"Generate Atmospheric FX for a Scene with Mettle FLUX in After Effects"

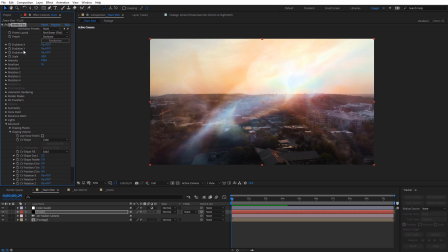(8:19)
So if we come back up here to the top, you can see we have these evolution options here. And I'm just going to animate one of these slightly. So at the very beginning of my composition, I'm going to go ahead and create a keyframe for the X evolution.
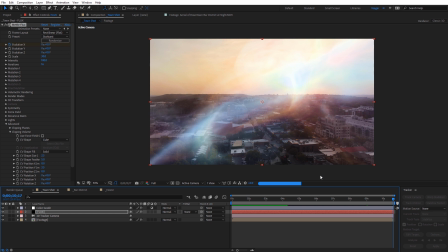(8:29)
Then I might move all the way down here to the end. Maybe changes something like 20.
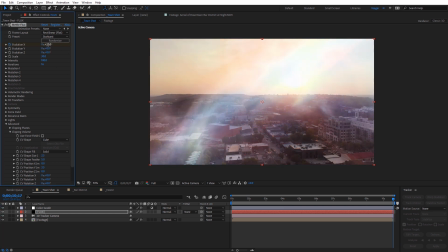(8:34)
And that'll just kind of emulate that maybe it's drifting with the wind or something like that over time.
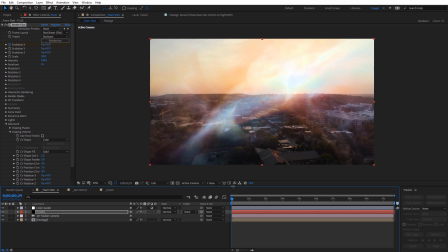(8:39)
We can also look at various ways we can composite the flux volume onto our footage. You can see right now we're just looking at this in the normal mode.
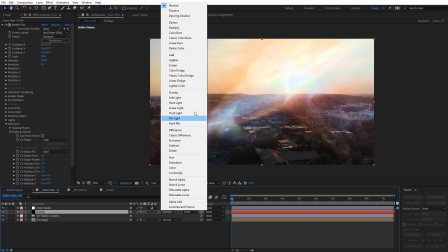(8:46)
However, we can navigate to the modes here and we can change this to something like add or screen. I'm going to select add here.
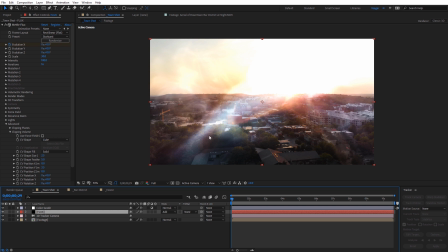(8:51)
You can see it's really kind of overwhelming on our shot, but I can go ahead and hit T on the keyboard for opacity for this whole thing.
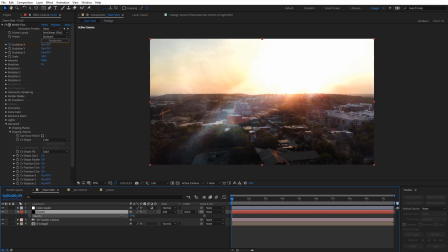(8:57)
And I can bring this down and maybe to something like 60. That's what I did with the original shot where I kind of had this volume there. So you kind of some bright colors in here, but again, it's not overwhelming because we dialed down the opacity. Finally, another extra trick I like to do on this is I'm gonna go ahead and close up the flux volume here,
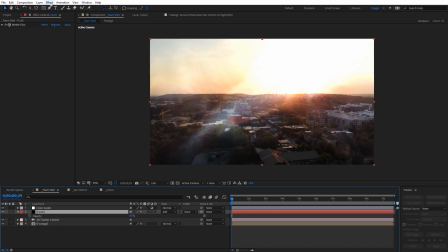(9:14)
but on that flux solid, I'm gonna apply the effect color correction vibrance. And we can adjust the vibrance here to kind of affect the colors of the flux volume. So I can increase this. This will kind of increase the color saturation with that volume, or alternatively, if I didn't wanna have any color and I wanna kind of have a fog look to it,
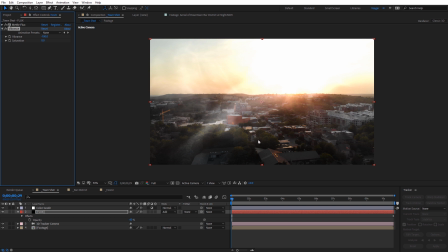(9:33)
I could dial this all the way down to a negative 100. You'll see it just makes everything white and kind of takes away a lot of that vibrance and saturation. So I'm going to change this back to 0 for saturation and 100 for vibrance, just to really kind of have that extra bit of color in there.
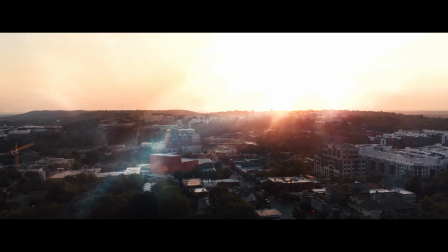(9:50)
Now we can see the final result of this flux volume added into our shot.
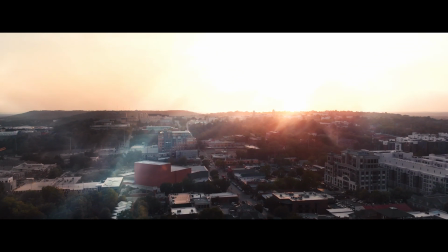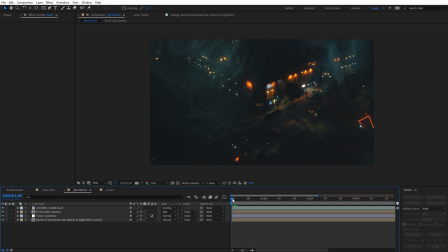(9:59)
Now I want to share a few extra tips for creative ways you can use flux to add atmosphere to a scene.
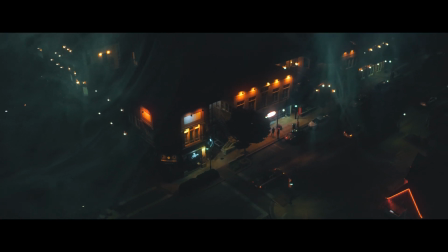(10:05)
You can see in this particular shot, what I've used is two different flux volumes, so you can actually add more than one to a scene.
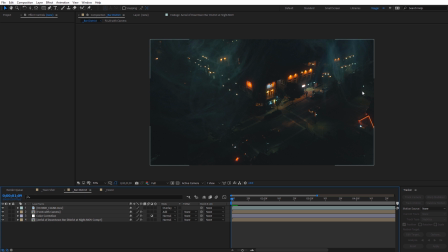(10:11)
I've got one over here and one over here. And this allows you to get really specific on where you want volumes to appear in your track scene.
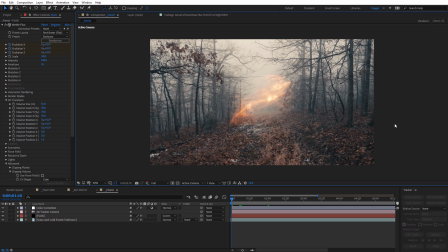(10:19)
And in this composition, another thing you can do is actually pre-compose the flux volume with the camera. This allows you to add secondary effects onto the flux volume and atmosphere. So you can see I've kind of got an aura right here that's tracked into this scene.
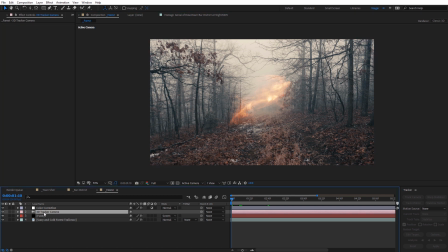(10:33)
So if I want to pre-compose everything together with this, what I need to do is I need to select the 3D tracker camera, and I'm going to hold control and select the flux volume. And just come up here to layer and go down to pre-compose. And we can just call this volume and go ahead and select OK.
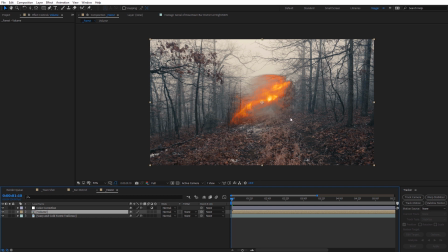(10:48)
Now when we do that, that's going to change the appearance of our volume if we had a different blending mode applied to it.
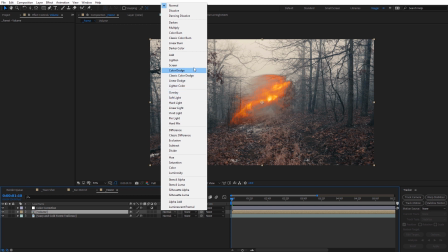(10:54)
So I'm just going to change this back to what it was. I'll come back here to screen and apply that as a screen blending mode.
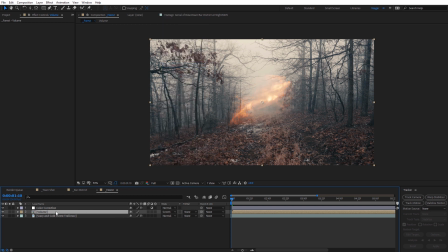(10:59)
But let's actually jump inside of that volume composition. So I'm just going to double click.
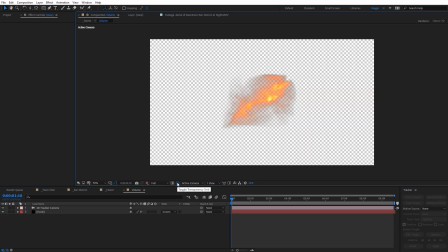(11:03)
And in here, what we need to do, you can see if I toggle on the transparency, we need to add a black background. That's going to help work a lot better with the effects we apply. So I'm going to right click, do a new solid.
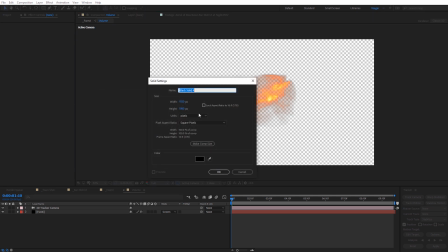(11:15)
And I just want this to be a black solid here.
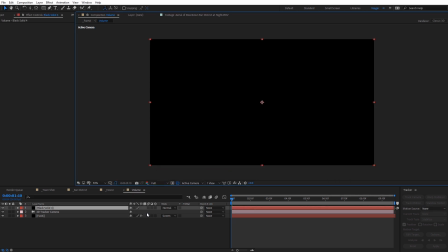(11:19)
Make comp size, click OK, and just place this below everything in this composition.
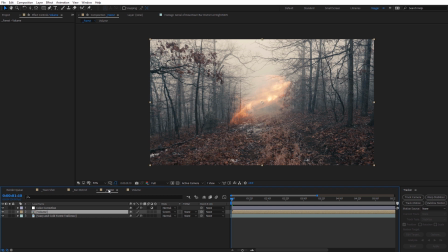(11:25)
So let's jump back out to our original shot. And you can see everything still looks the same, but what we can now do is on this composition, we can apply various effects, like I said, and one of the ones I like to apply is an unsharp mask to bring out more detail with the volume.
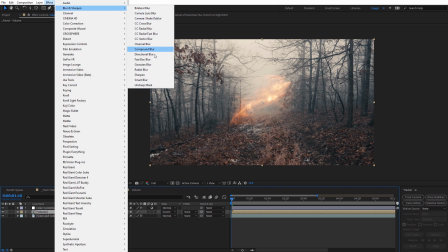(11:38)
So if we come over to Effect, under Blur and Sharpen, I'm going to select Unsharp Mask, and I'm just going to move down here a little closer to the volume.
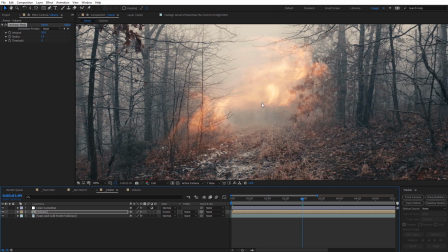(11:47)
And just zoom in. Now we can see the little fine details we're getting here on the volume. If I increase the radius here with this, you can see how that kind of makes those details pop out even more. You see as I check that on and off.
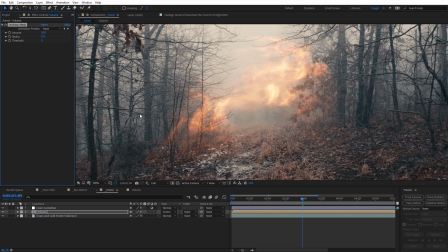(11:59)
So if you're going for a really stylized look where you kind of need to see those wisps and fine details, using unsharp mask with a flux volume pre-compose can be a nice way of doing that. And again, alternatively, you can apply effects like glow and things like that to customize your flux volume even more.
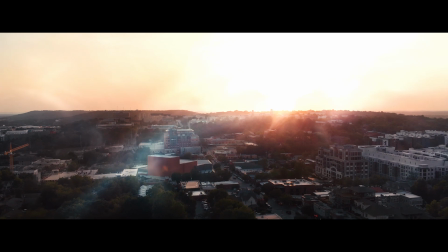(12:13)
Alright guys, hopefully you enjoyed this tutorial showing how you can add atmosphere to a scene using Mettle FLUX.
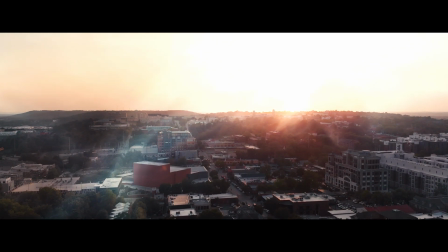(12:18)
Again, this has been Charles Jaeger with Mettle. Thanks for watching.